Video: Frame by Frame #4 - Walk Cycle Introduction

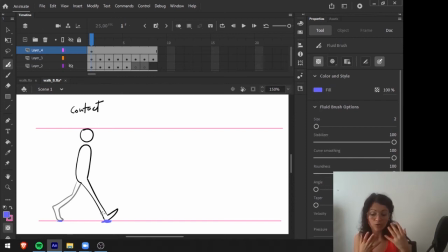243s
weight and we need to communicate the where the weight is distributed okay so in this case the weight is divided by both feet in the next pose what you will see is that the contact foot it was this one will be flat
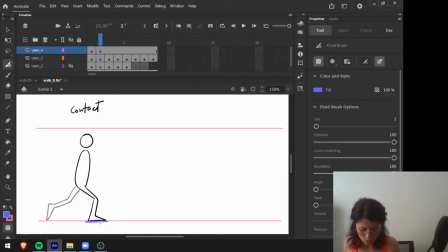261s
on the ground and this is essential to communicate this weight transition okay so the weight that was divided in two parts is now only supported by this foot how can i communicate that first this foot
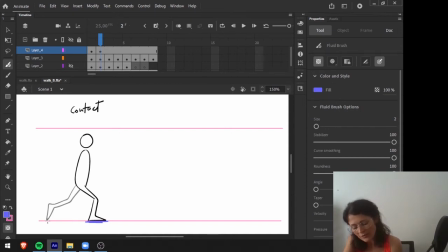276s
really needs to be flat on the ground and this foot here is totally up there's no weight even if it can touch the ground but the position of the food clearly says to us there's no weight in this food okay so
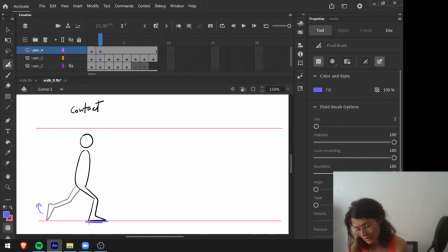292s
this is very important as the the body comes to this food what is happening here is that you can see that the leg bends so the importance of this leg bending is to help to communicate that idea that i was talking before about the weight coming to this food so due to the
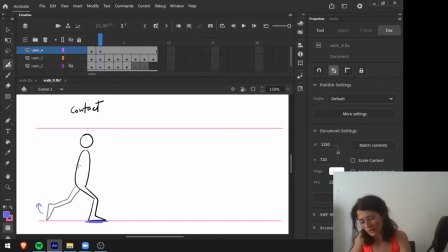311s
weight the food will bend to support the weight okay so this this leg really needs to be bended here and since this leg really needs to be bended this means that the body and now notice the head where the head is well it comes down right because we bended the
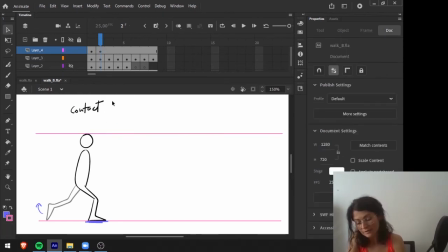330s
leg so the body all come down and this is not the contact position anymore and this is the moment where our character is lower so this we can call it down position okay so contact down this is the moment where the body is lower what he will happen next is that the same foot is still on the ground
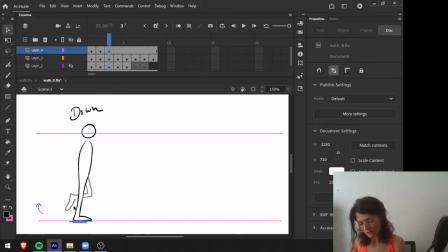349s
okay it continues flat okay it's very important this foot to be flat and here this leg the back leg now is passing so this leg here is passing um so that's why this pose here is called
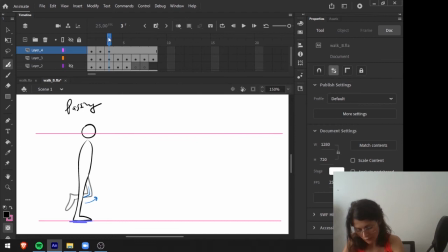366s
passing pose so down passing here you can see that the head is coming up but don't think about that right now just consider this this leg is passing to the front and this leg you can see here that
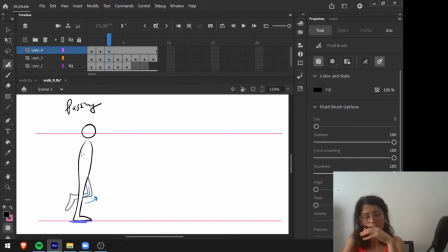382s
it's straight but this is not an important aspect of this pose that's why I was talking with you here that this is important to be bent here it's not really important to be straight it can be also bended so this is not a key aspect
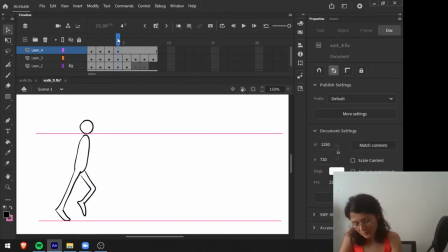396s
of this pose and the next pose what you will see is so this is the moment where where the body is higher okay so this is the highest point okay so the up pose is characterized by having
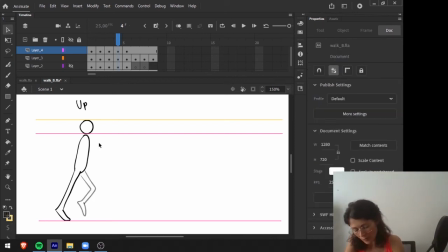413s
the body higher as possible the weight of the body is still on this leg here, as you can see, is still here, the weight, but is just about to be divided again.
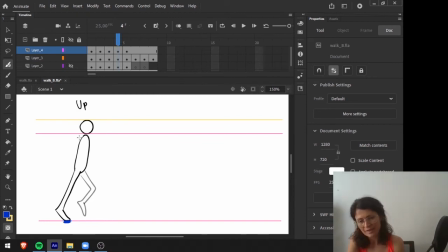428s
So as you can see, the body, it cannot stand in this pose for long. So it's just about making a transition. Okay. So what will happen next is again, having the weight divided in two feet.
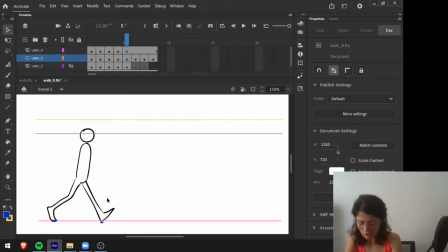443s
Okay. Again, this is similar to this pose but it's in the other leg so just let me just again put these here the transparency so here is similar to that one but the opposite and the following poses are again the same thing as we
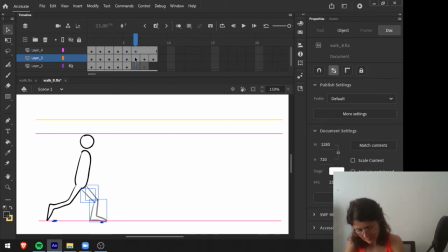460s
saw before so again we have the same poses so contact right but for the back leg here is down
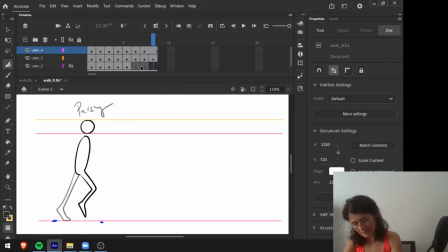475s
here is passing and then is again up.
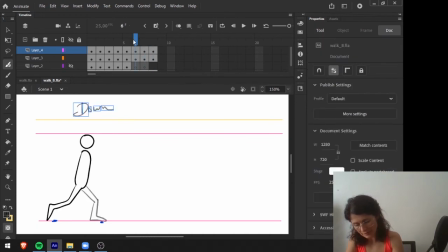485s
So the head is here, the head is here or almost, again the head is here and the head is here. Okay so these are the key poses that you have to consider to make a walk animation.
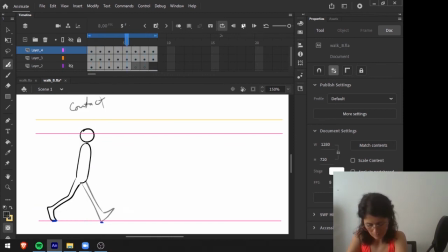So this is the the main structure and the main poses that you have to consider for your walk. Regarding the arms, well they will be opposite of the legs.
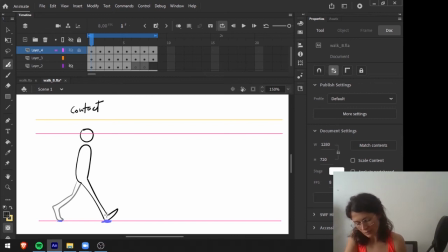520s
So this means that in these pose here, while the right leg is in front, the right arm comes back, okay? And And another thing that we, I will now start asking you to look at is the rotation that you must feel in the body.
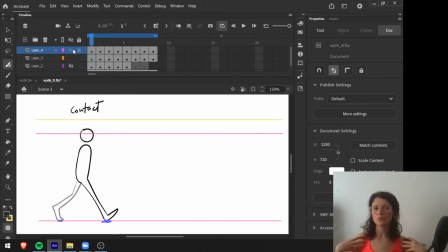539s
Okay. So the arms will also rotate more, even more than the hips. The shoulders will rotate. Okay. So left arm back, the shoulder goes back, right arm goes like something like this. Okay. So we have to simulate this and also with the hips. so the hips
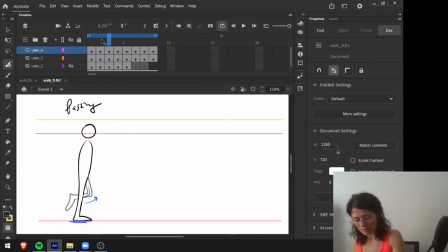559s
as you can see here the hip it will go back okay so and again the same thing happens to the leg on the back so see here just let's just look at the front leg so do the this leg
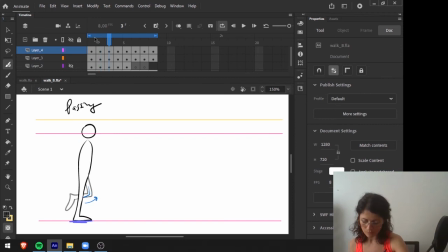576s
the right leg here is in this moment here is there and when it comes here is there okay so if you divide the body like this the hip is here and in this case the hip is here okay so the
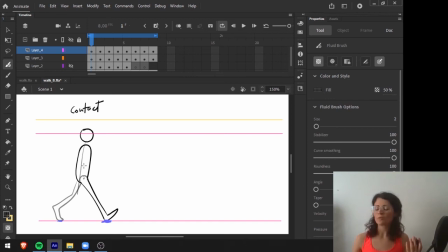592s
better we simulate these movements well the more personality the character will have
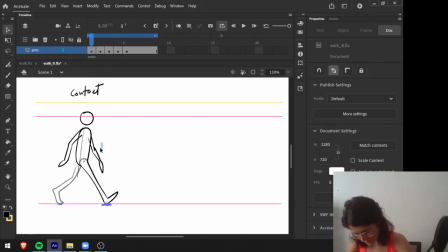597s
right so now the arms so the arms as I was telling you before the arms move in opposite directions in relation to the legs in this case this means that if the right leg is coming forward the left arm
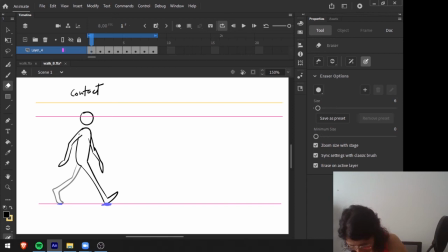617s
is also coming forward and the right leg is coming backwards and if you
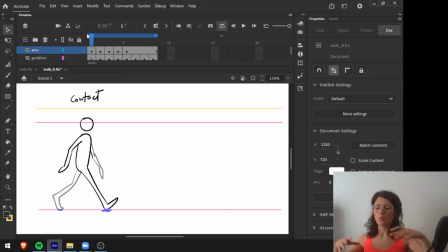623s
think about the arms and legs as working in opposite direction this means that the moment where the legs are more apart is the moment where the arms are more apart as here you can see here that the arms
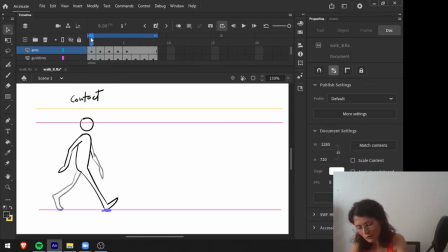640s
here are wider however I'm not putting the wider arms in this pose I'm putting the wider arms in the following pose this is related again to that delay that we talked about when we talked about the follow-through and overlapping
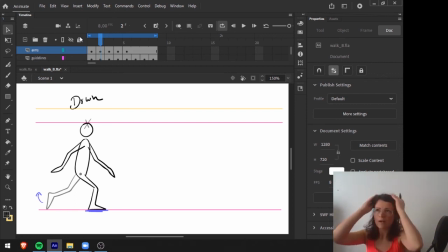656s
action so the arms will have a little bit of delay okay so this will seem much more natural and the same thing with the hands okay it's like the body goes and then goes the arm and then goes the end that's why I
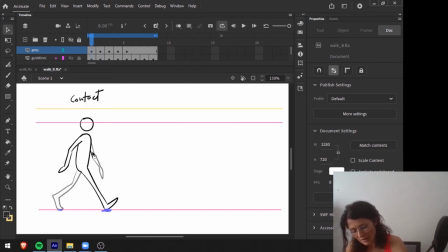672s
have here the moment where okay they are apart and the moment where the arms are wider is the frame after the legs being wider okay so this is still the same arm so don't mess up with
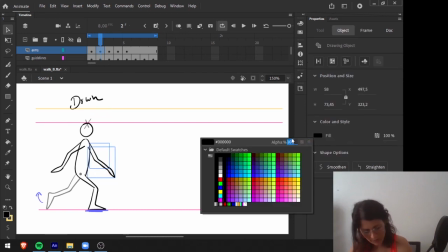691s
the which is on the front and which is on the back here the as you can see
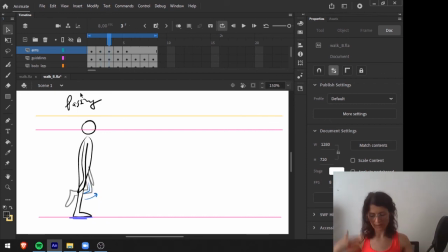697s
here the passing the arms are more or less aligned to the body and then they
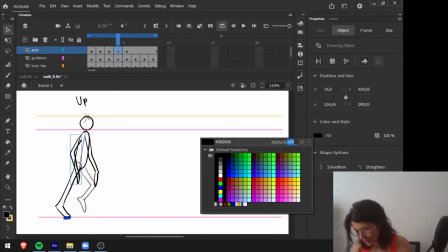703s
swap okay this is the back one this is the front
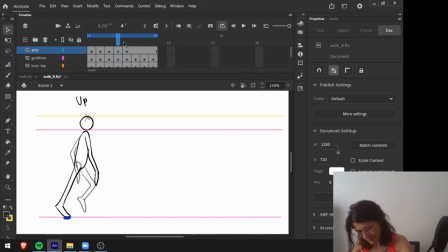709s
and then here so the front arm is coming forward